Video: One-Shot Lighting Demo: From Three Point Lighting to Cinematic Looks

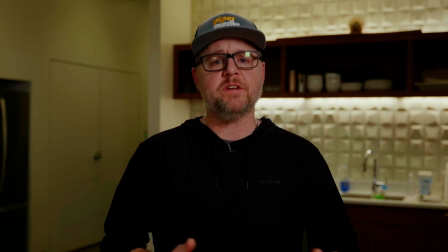0:00 Hey, it's Corey from Piper Media Group here, and I wanted to make a video to show you the different types of lighting styles that we can do for your company, and the reason we do them,
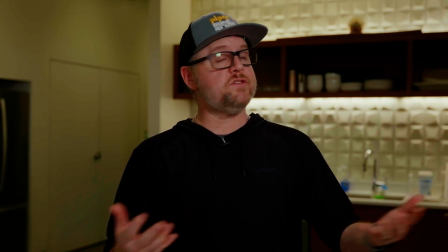0:08 and how to use them, and what kind of videos they go in. So first, we have your standard 3-point lighting, and this is what most businesses use most of the time.
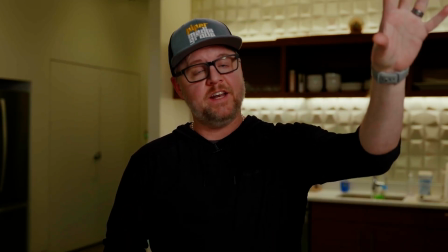0:16 And basically, it's use the available lighting we have. Add in a key light, have a fill light, and then a little hair light behind me.
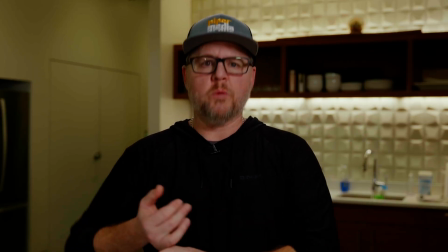0:24 It's pretty standard, and you see this in, corporate communications, a little bit of training videos and things like that.
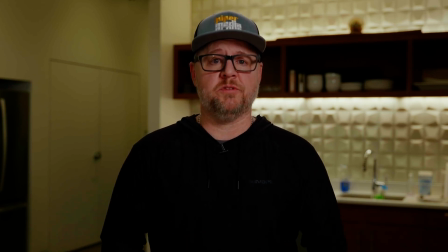0:30 However, we can be a little more intentional with the lighting and get a much more attractive effect. First thing we want to do, let's kill the house lights and just see what we're working with. Well, it's pretty dark.
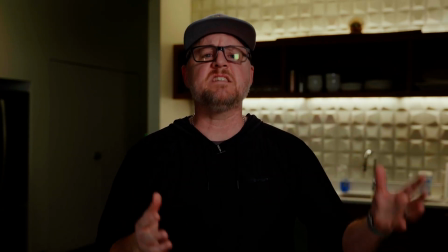0:44 So, next thing we're going to do is let's give me a nice big soft light as opposed to the tiny key we had before.
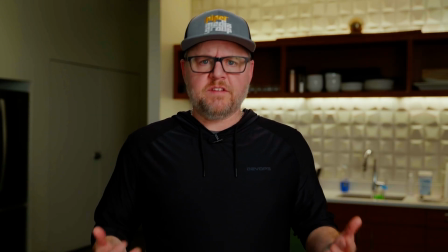0:51 Ah, that's much better. Next thing I want to do is, it looks a little bit dark back there, doesn't it?
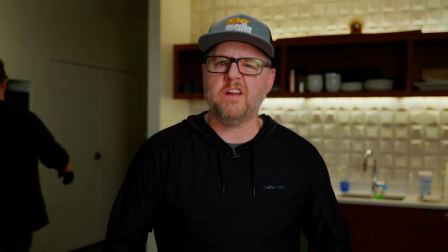0:56 So let's go kick in a little bit of light in that corner, kind of fill it in a little bit. Make it, intentional.
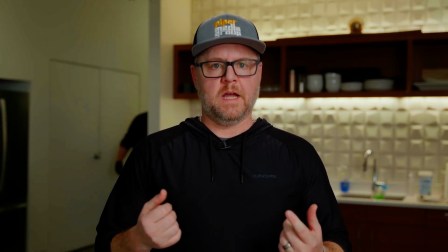1:05 There we are. So, let's see here. What's next? I got it.
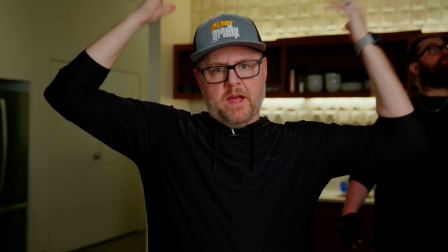1:10 Let's do a bigger, softer key light for the back of my head. Kind of wraps on the shoulders a little bit.
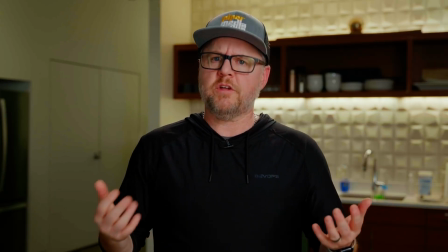1:16 See how that works? It's pretty nice. So I think we're pretty good here, but something's missing.
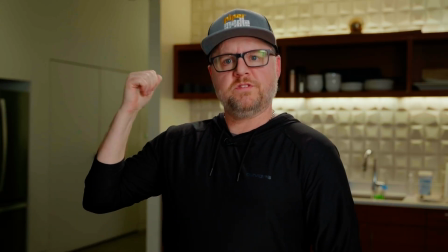1:21 I know what it is. Those dish racks up there, they're kind of dark and empty.
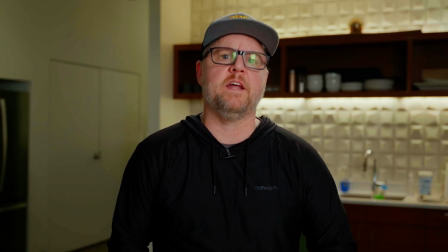1:26 Well, not empty, but they're dark and you can't see, so let's fill that in. Ah.
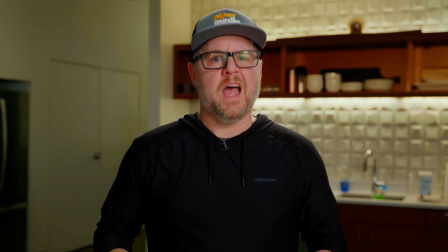1:31 Now, we're in the same room as we were before. However, this looks much better. It's intentional, and it just gives a better overall feel of quality.
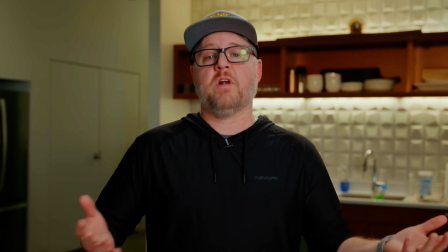1:42 Now, you don't always just want to have somebody in a space look great. Sometimes you need to put somebody in a space that they're not even in.
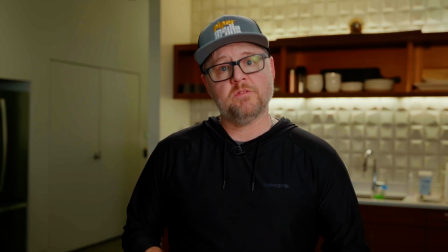1:49 And when that happens, we go over here.
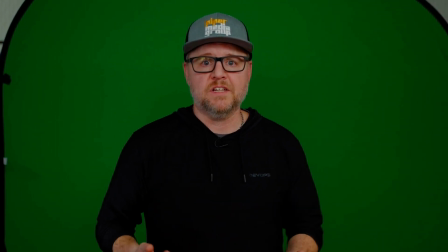1:55 So right here, we have a standard green screen shoot.
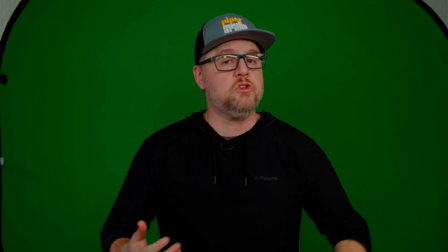1:59 We have a green screen behind the talent, several feet back because we don't want to cast shadows on there, and we have balanced lighting all the way across.
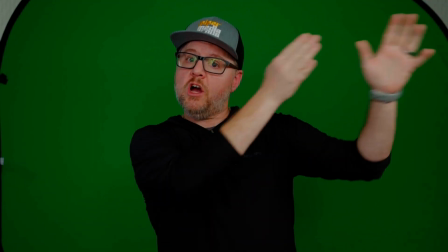2:07 We also have a key light right here coming from this direction, slightly to the front, but also to the left.
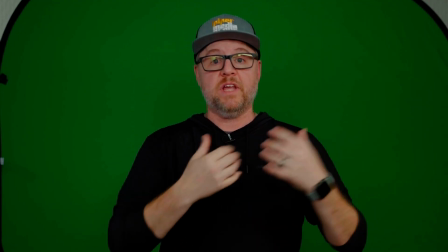2:13 And we're going to make sure that that matches the place that we put me in, or we put you in, or whatever.
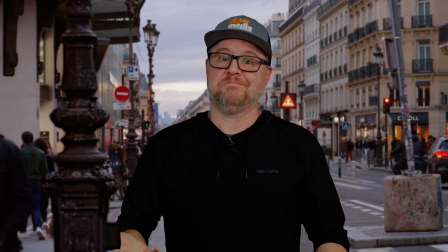2:19 So here's what that looks like. Not bad, huh? I know we make it look easy, but it's not.
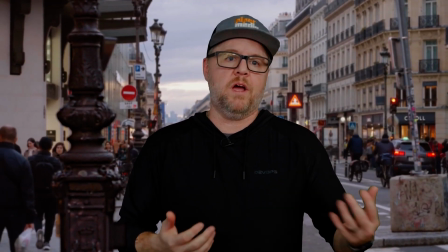2:26 We've done it a bunch of times, and that's why we kind of, make it look easy, I guess.
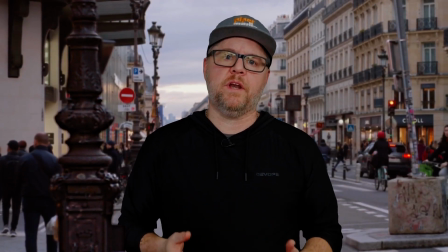2:30 Now, you don't always want to put somebody in the same space or add somebody to a space they're not.
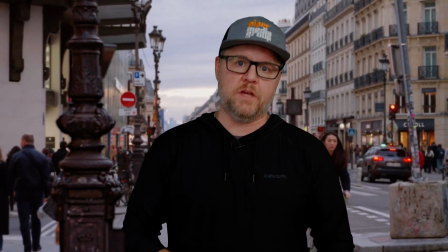2:35 Sometimes you really want to flex in the space you're in, and that's when we do something like this.
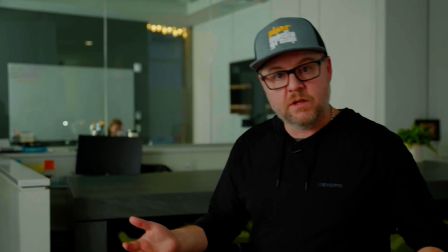2:41 We're going to come over here to this big, deep office space. But, I forgot something right over here.
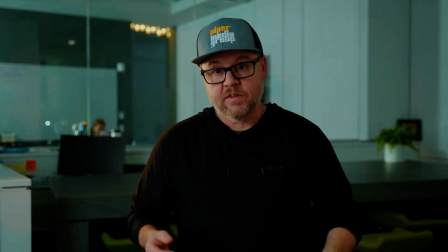2:52 Ah, there you go. Now you see here, this is a big office area.
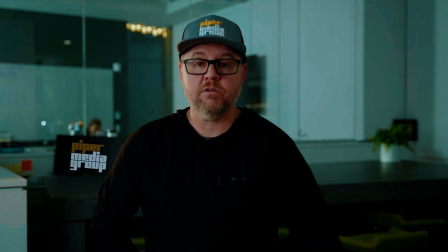2:59 We've got depth of frame, there's stuff happening in the background. We have that orange light kind of kicking through the window back there.
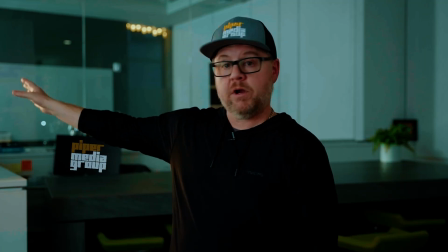3:05 So we used this light to my right to kind of showcase that.
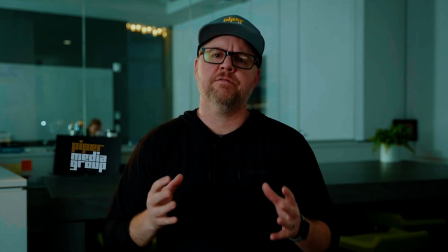3:09 Everything is full, everything is well lit, and this is the kind of video that you use when you're doing your hero shot on your website,
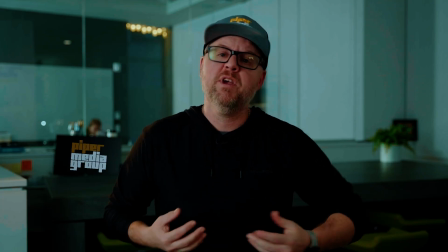3:17 or when you're doing commercial work and you want people to know that you're the best at what you do.
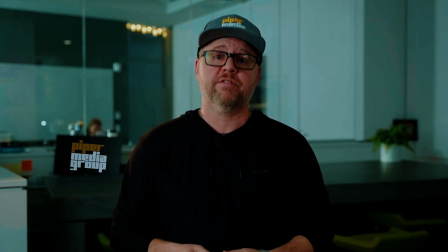3:22 Because at Piper Media Group, we feel like we are exactly that. And we want to make sure that you look like that as well.
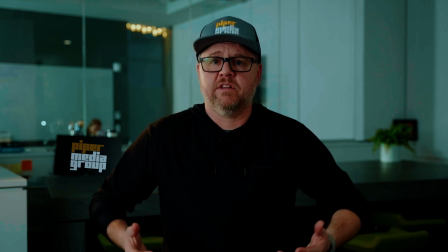3:28 But you don't always want to be showcasing like that or showboating. Sometimes you want to do something different.
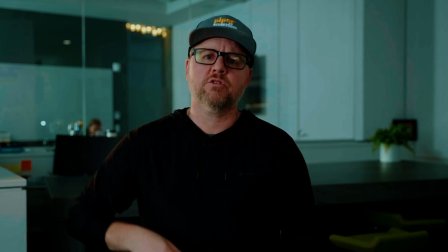3:34 Let's go check that out.
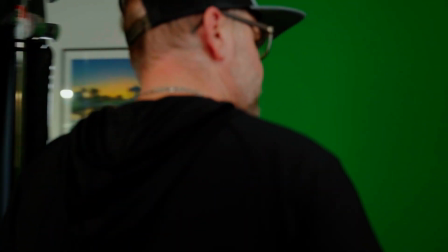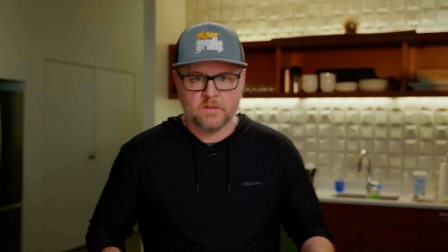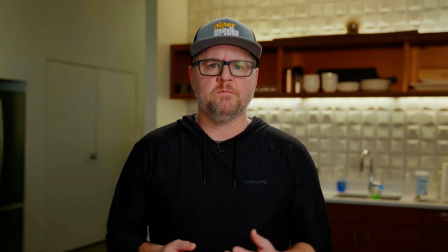3:45 Now, we're back in the original space that we started in. However, you don't always want to have the corporate video feel or the commercial feel. Sometimes you want to be moody. You want to tell a story and you want somebody to feel something other than confidence, maybe despair.
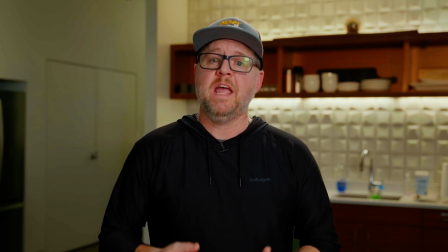4:01 Maybe you want them thinking about the decisions that are coming up for them. And then, you would do something like this.